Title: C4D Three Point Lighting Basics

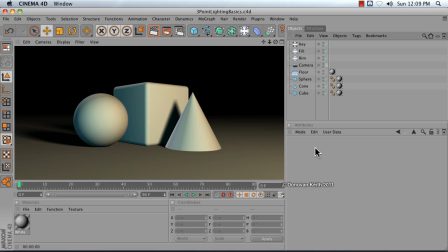0s
In this video, I'm going to go over the basics of three-point lighting. Three-point lighting is something that we know about from film and television, as it's used very commonly there. And it's just a style of lighting that is, very helpful,
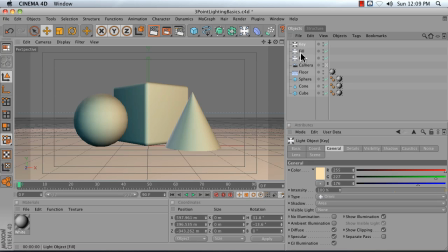17s
and it's called three-point lighting because there are three lights that you use to create it.
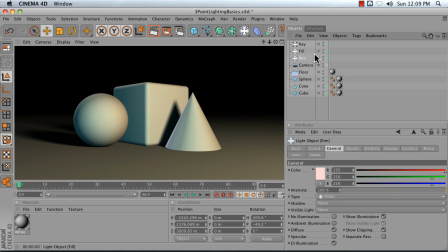24s
The first light that you have is something called the key light. So I'm going to turn off all of my lights that are not my key light and just take a look at what it does to my scene. It's adding the main illumination in my scene. It typically comes
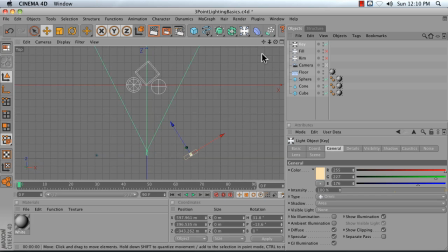40s
from above and to the right of the camera, or to the left, but it's not angled very far from your camera, and it's generally above your subjects, but not necessarily too far above.
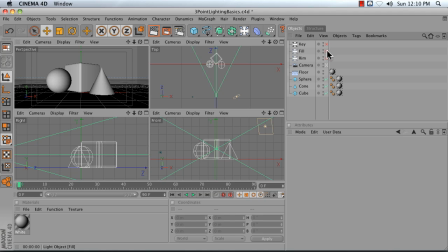56s
Then you have what's called the fill light. The fill light is a light that is added to your scene.
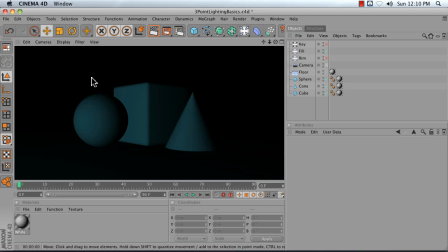64s
It's generally fairly soft,
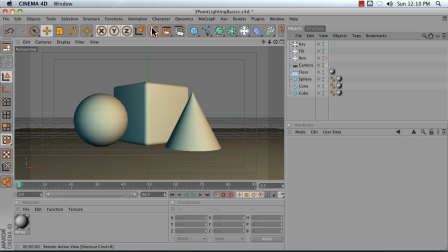67s
and it's mostly there to keep all of the really dark shadows from your key light from being cast too severely.
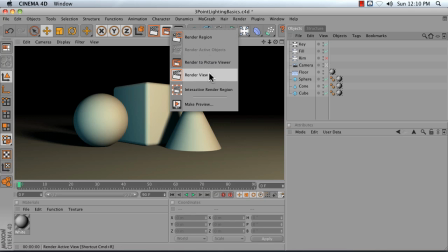76s
So again, this is with my fill light turned on, and let me just turn on interactive region, render region.
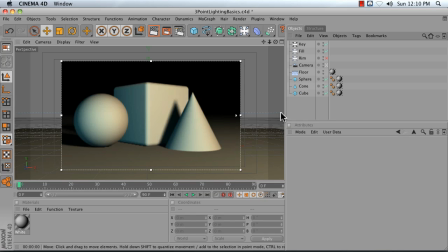82s
This is without my fill. So you can see it softens up some of the darker areas on my object. This is especially important with figures. If you're ever filming someone outside in sunlight, and there's the key, which is your sunlight,
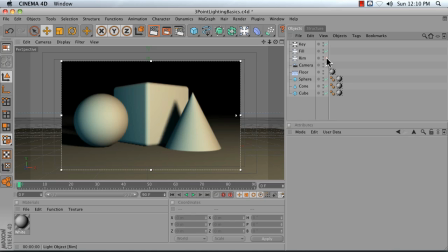96s
is casting light down from their eyebrows, you can create these sort of raccoon eyes, these very dark shadows. And so you'll want to add in a fill light to fill in those darker sections and make sure there's still some visual detail there. Now the final light is something called the rim light or the backlight,
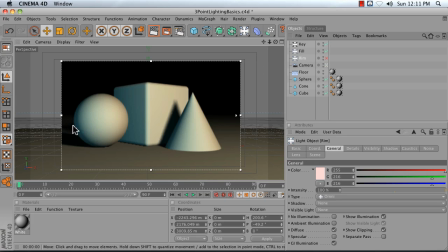114s
and it's mostly there to separate the darker edges of your object from the background.
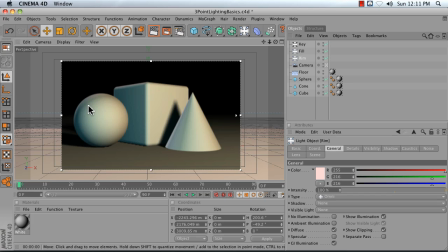121s
It's also sometimes known as a hair light in film and television, and it's really gives that sort of like glowing angel effect from behind. And you can see it's just a very thin line of light up above our objects.
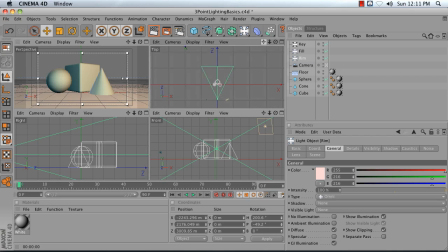136s
And the rim light is often positioned high and behind an object.
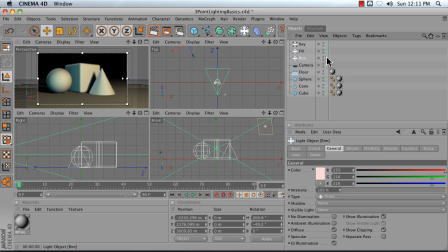144s
Well, it's also sort of a special effects light. It's not entirely essential, but it definitely does improve the look of your lighting.
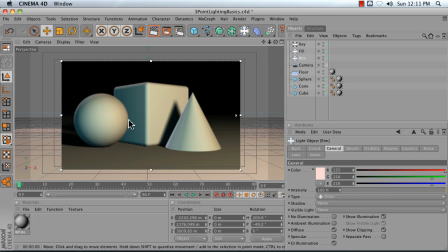153s
I'm going to go over how to recreate this general light setup. Go ahead and follow along.
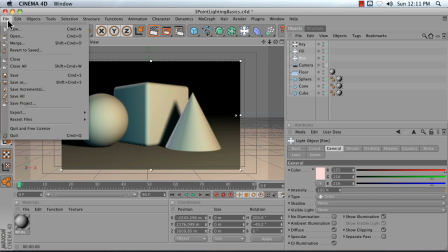158s
Start by creating a new Cinema 4D scene.
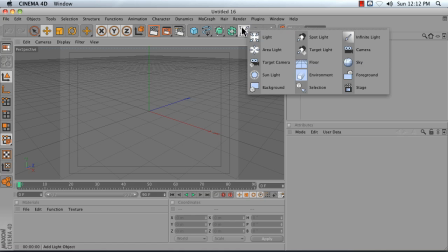163s
Add a simple floor object to your scene,
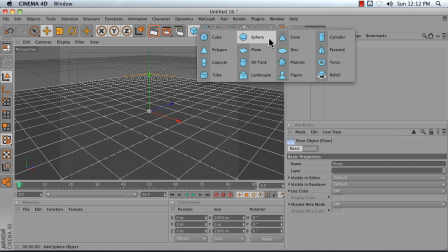168s
and then go ahead and let's use a sphere. I'm not going to build all of those primitives, so we'll just work with a sphere.
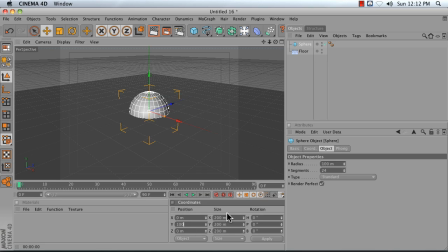175s
I'm going to set its Y position to 100, and I now have a ball that is resting on the floor. Now by default, your Cinema 4D camera is rotated about at a 45-degree angle,
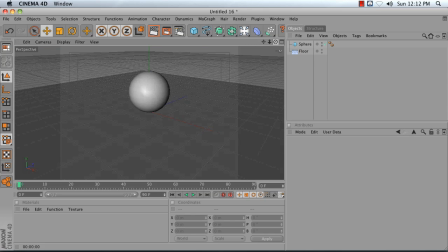189s
and just to make my life a little bit easier, I'm going to rotate my camera so that I'm facing the front of my object,
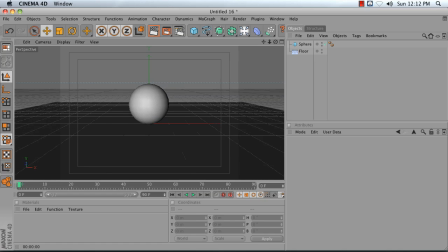198s
the XY plane, and I'm going to zoom in a bit to have it fill my frame,
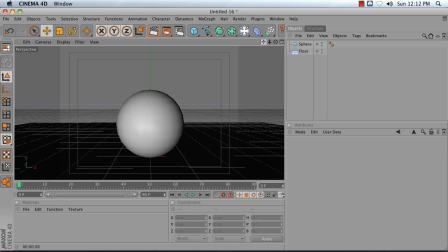204s
rotate so that my horizon line here is at the bottom third of my frame.
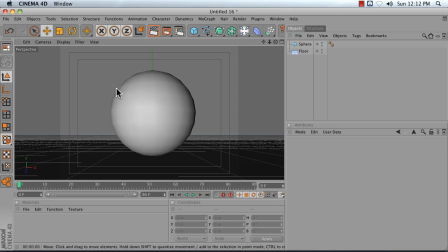211s
I'm observing the rule of thirds, another common trick from photography. Now I'm going to add a camera object to my scene now that I've got a nice placement for my camera. And this is going to allow me to take a look at how the lights are placed in relationship to my camera.
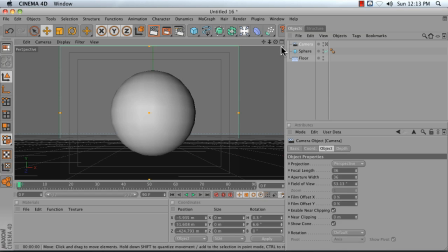231s
So I'm adding the camera now, and by default it shows up in the same position as my editor camera.
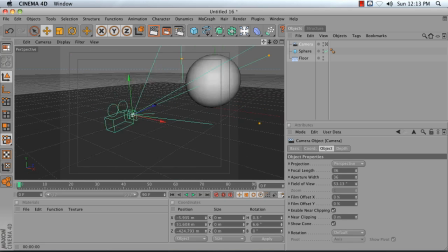236s
If I was to move my editor camera now, we would see that there is a camera object where that once was.
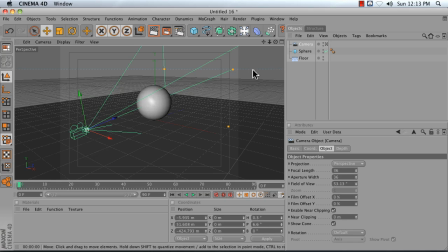241s
A really good practice if you don't plan on animating your camera and you're satisfied with the framing is to add what's called a protection tag to it. Do that by right-clicking on your camera, going to Cinema 4D tags, and choosing protection. And what that does is it prevents your object from being moved, scaled, or rotated.
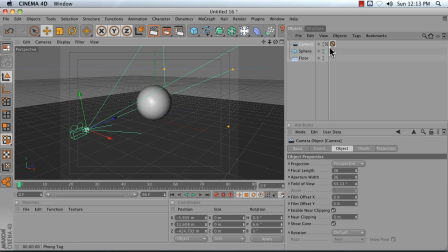262s
To make this camera my active view, I have a couple of options. I can click on this icon just to the right of my object, and that will make it my active view. Or I can select my active camera by going to my viewport, clicking on Cameras,
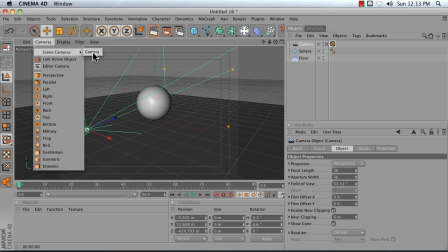276s
Scene Camera, and choosing the camera object. So this is just the basic scene.
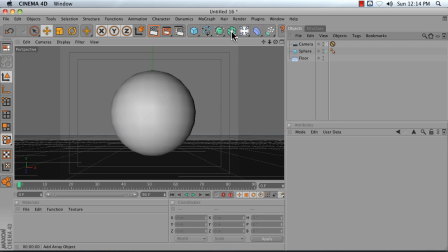284s
Now let's get into lighting. Cinema 4D has a bunch of different light types, and I'm not going to get into those in this video. For now, we'll just be using what are called point lights or omni lights.
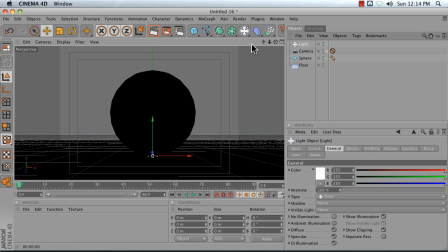294s
And these are a pretty decent simulation of a a raw or a naked incandescent bulb. When you add a light to your scene, it defaults to a position of 0, 0, 0. So you'll often notice that even though you added a light, things got really dark.
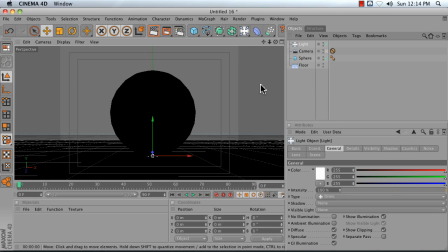311s
And that's because our light is intersecting with our floor and our sphere. And it's not in a good place to add light to our scene. So let's first name this light. I'm going to name my light Key. And that makes it the primary light in my scene, at least in terms of my mind.
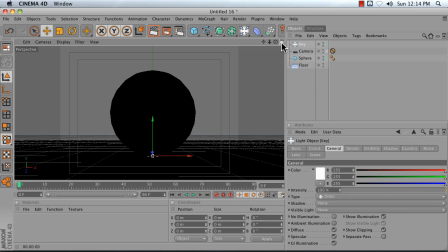329s
I'm now going to go into my four-way view so that I can see
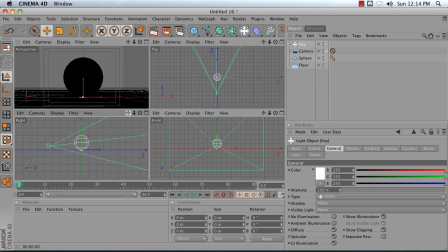335s
how my camera and my light relate to each other. And as we can see in the side view right here, the light is currently below my camera.
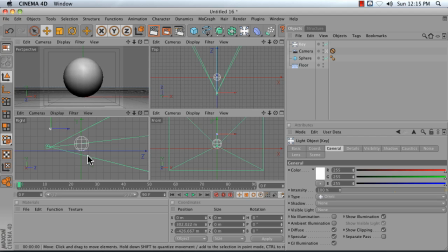343s
So I want to move it up above my camera and a little bit to the right. Now, if you look online, there's going to probably be some tutorials and diagrams from photography sites with angles and so forth, but personally I just sort of eyeball it.
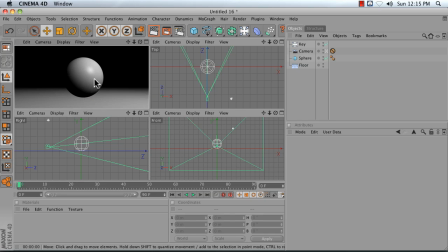363s
So this is my key light. When I render, I get this. Now the ball looks like it's floating, and that's because it doesn't have a shadow right now.
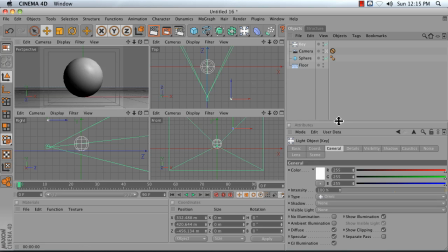371s
So I'm going to select my key light, and I'm going to add what's called an area shadow. Now, area shadows are slow to calculate, so don't use them if you've got a really
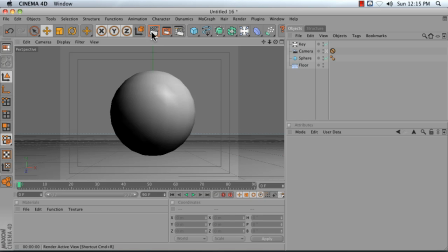383s
intense deadline, but they're really wonderful because they give you this really sharp edge at the base of a shadow, and it feathers as you get further away. So those are my favorite kind of shadows. Again, the key light has an intensity of about 100%. It's the brightest light in your scene.
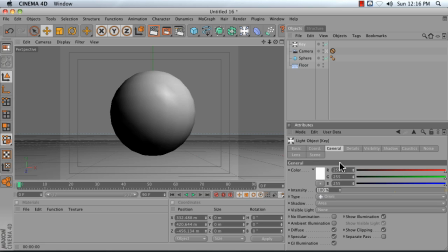403s
And often it's got a warm color. It depends on the effect you're trying to create. I'm going to duplicate my key light now by holding down the control key on my keyboard and dragging.
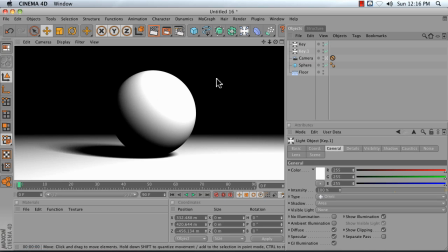414s
Notice now that when I render, my scene is overexposed. I've got too much light in my scene.
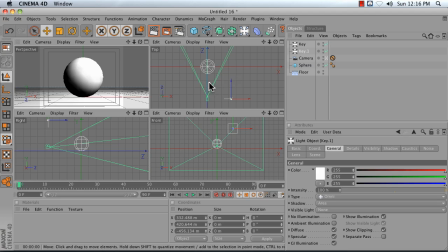421s
So I can solve this by moving my key light, my second key light, somewhere else so that it's not quite so overexposed.
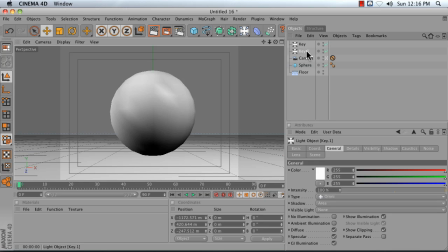429s
But it's still not ideal. So I'm going to rename my key light here to Fill so I know what I'm trying to do with it. And fill lights in general are only there to, again,
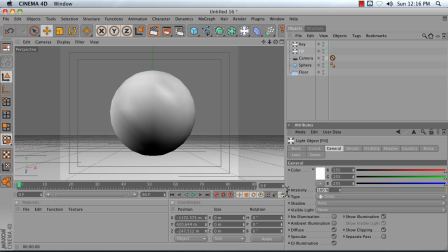443s
lighten up the darkest part of a shadow. So set the intensity here to something fairly low, no higher than 40%.
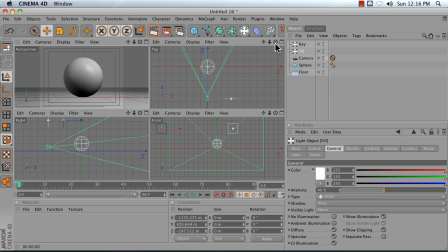453s
Then go into your four-way view, and the placement for your fill light should be almost directly opposite your key light in front, top, and side.
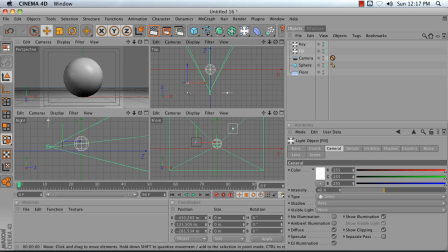467s
And it's really there to pick up, again, those darker shadows of your key light. And you can play around with it interactively to get a good sense. So I'm going with something like this. Now, in the real world, a fill light would almost always be something like a softbox.
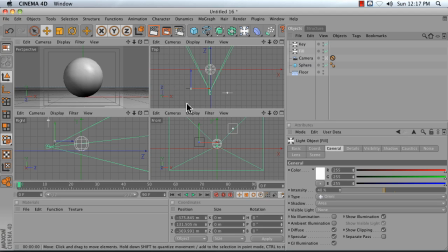485s
You want really soft, diffuse lighting coming from a fill.